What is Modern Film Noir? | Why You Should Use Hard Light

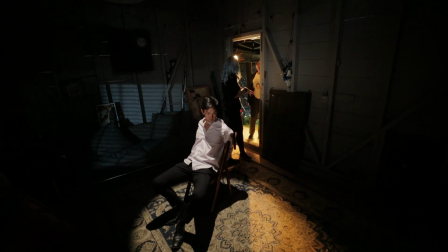[8:13]
You're just guessing. You're like, I hope I found the villain's lair. I hope he's in here. I hope he's not dead.
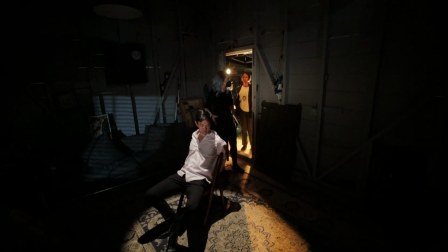[8:18]
Okay. So you come in, you have a moment of realization, and then you're like, okay, I'm gonna help him. All right, pictures up, quiet on set.
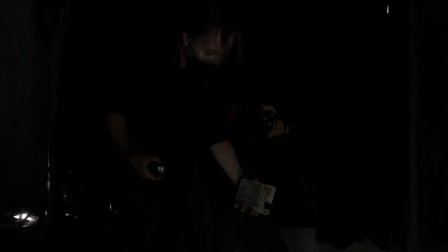[8:25]
Let's roll camera. Camera speeds. 13 Baker, take one.
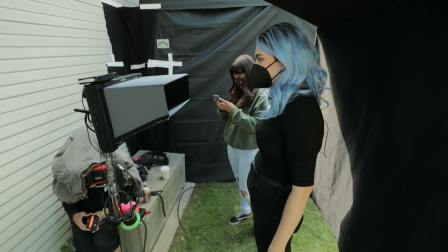[8:31]
Camera set. 3, 2, 1, action.
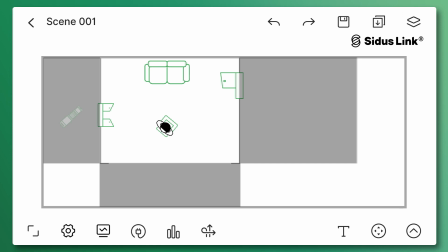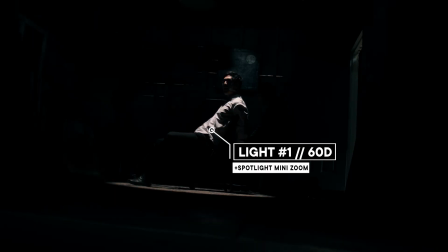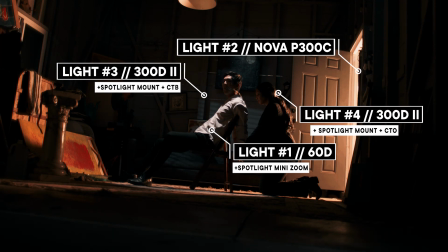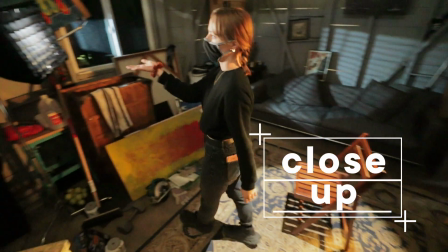[8:55]
So for the close-up, we brought up our fill, so it was playing a little bit more on our main actress.
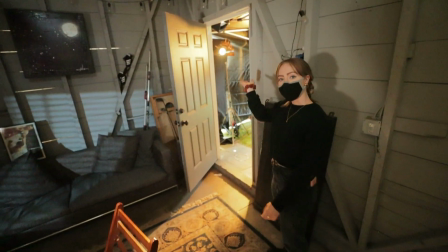[9:03]
And then we also took the Nova and we brought that up as well, just so we could really hone in the way that it hit her face.
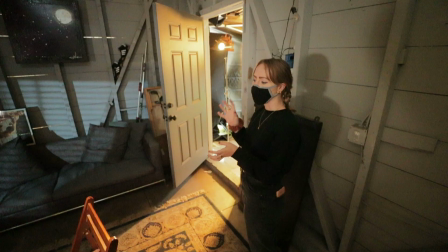[9:11]
You won't really notice this on the wide, but we wanted to make it as precise as possible for the close-up.
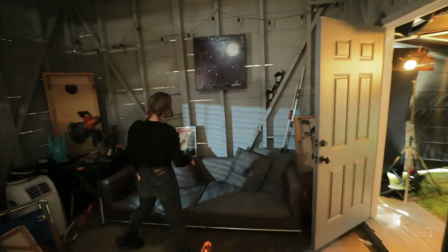[9:16]
And then we also noticed that there was some daylight peeking through some of these wood beams.
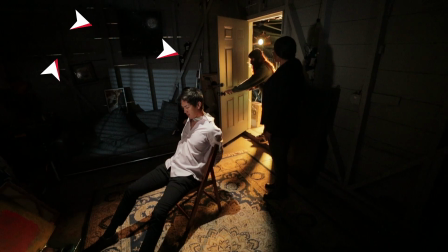[9:22]
And you could, if you didn't like it, you could cover that up with like floppies or solid or anything.
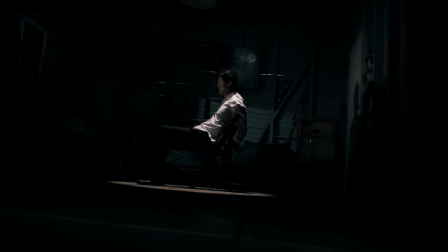[9:29]
But we really liked what it gave to the look, so we just kept it. All right, we're ready for a take.
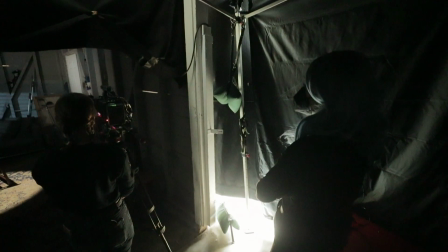[9:36]
3, 2, 1, action.
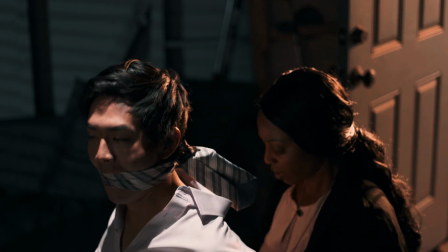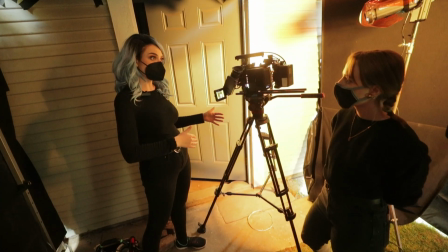[9:48]
So now we have sort of flipped the world and we are in a point of view shot. Yes.
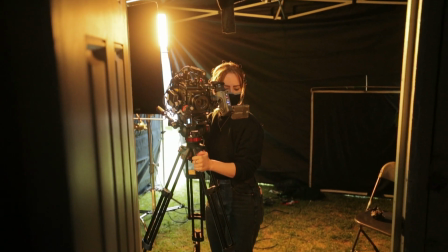[9:53]
We're on sticks on the point of view shot. We're kind of sticking with the whole noir static to create suspense.
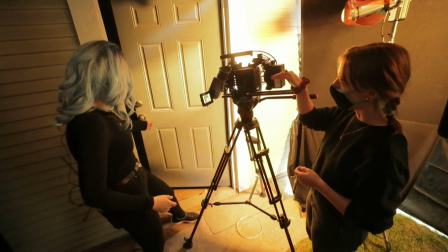[9:58]
And then we also have the light coming through the door as she's opening it to reveal him.
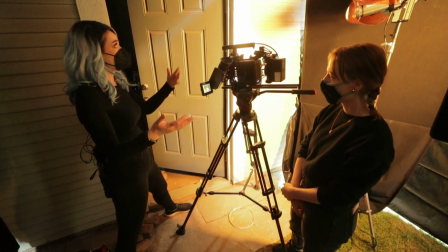[10:04]
And has there been a lot of changes in what lighting we're using and doing?
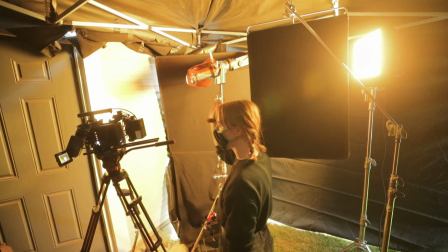[10:09]
So we actually flipped this flag so that we take some of the light exactly that was hitting that in the foreground.
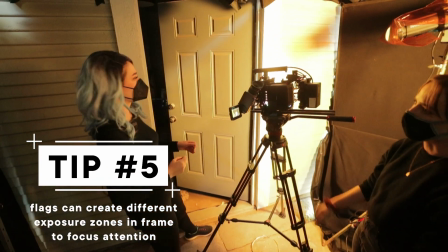[10:16]
It was a little bit distracting, too bright.
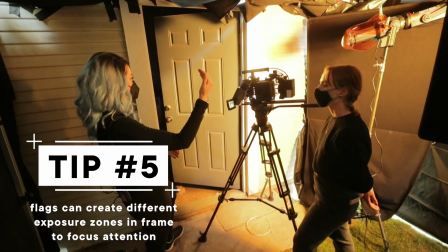[10:17]
Yeah, this is way brighter than what's inside, so we're just flagging it off, but it still doesn't detract from all the light that's spilling into the room.
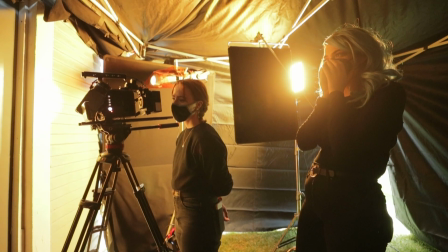[10:26]
3, 2, 1, action.
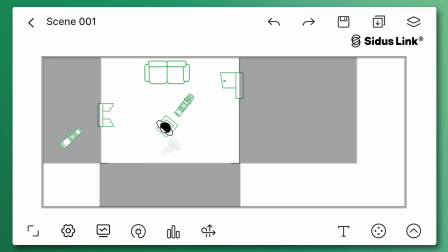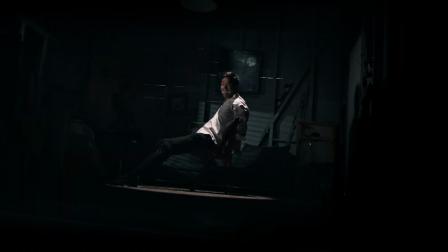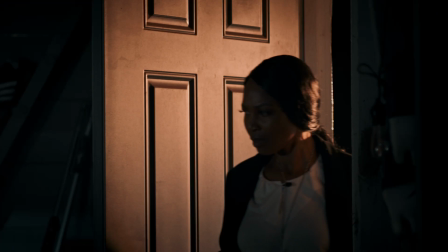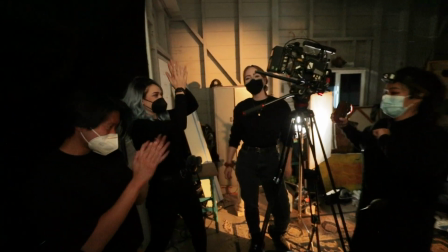[10:55]
All right, that's a wrap. Good job, everybody. Good job. So we're done, and it's still daylight outside. I know. So good job on that. This looked really creepy. Thank you. So for the modern noir, what did we do? So we focused on low-key lighting, hard lighting, and playing with shadows today. I love the shadow gag. That was probably my favorite thing. Me too. I really love the Venetian blinds. Venetian blinds too, that hard cut. Exactly. That's very noir. How would you define the modern noir?
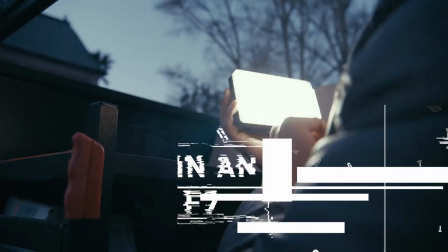[11:27]
Let us know in the comments for your chance to win an Aputure F7 light. That's it for me and Laura. If you want to follow us, our social media links will be down below. And please like this video, give it a thumbs up, you know what that looks like, and subscribe to the channel. We want to bring more content like this to you every single week. Till next time, happy shooting. Oh wow, coordinated. I know. We didn't even plan that.
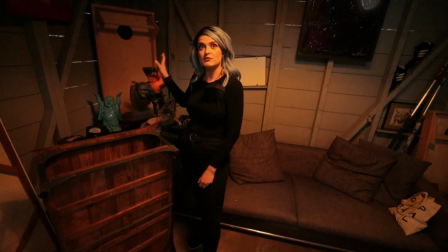[11:55]
Also, we have this table saw here, and you can see that maybe he's been doing some carpentry, or maybe has he been carpentrying some bodies?
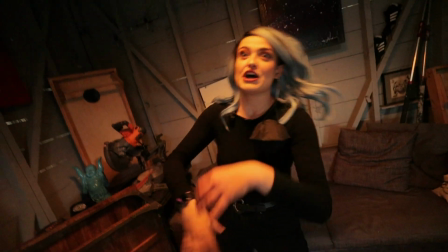[12:04]
Is it a murder situation? I don't know.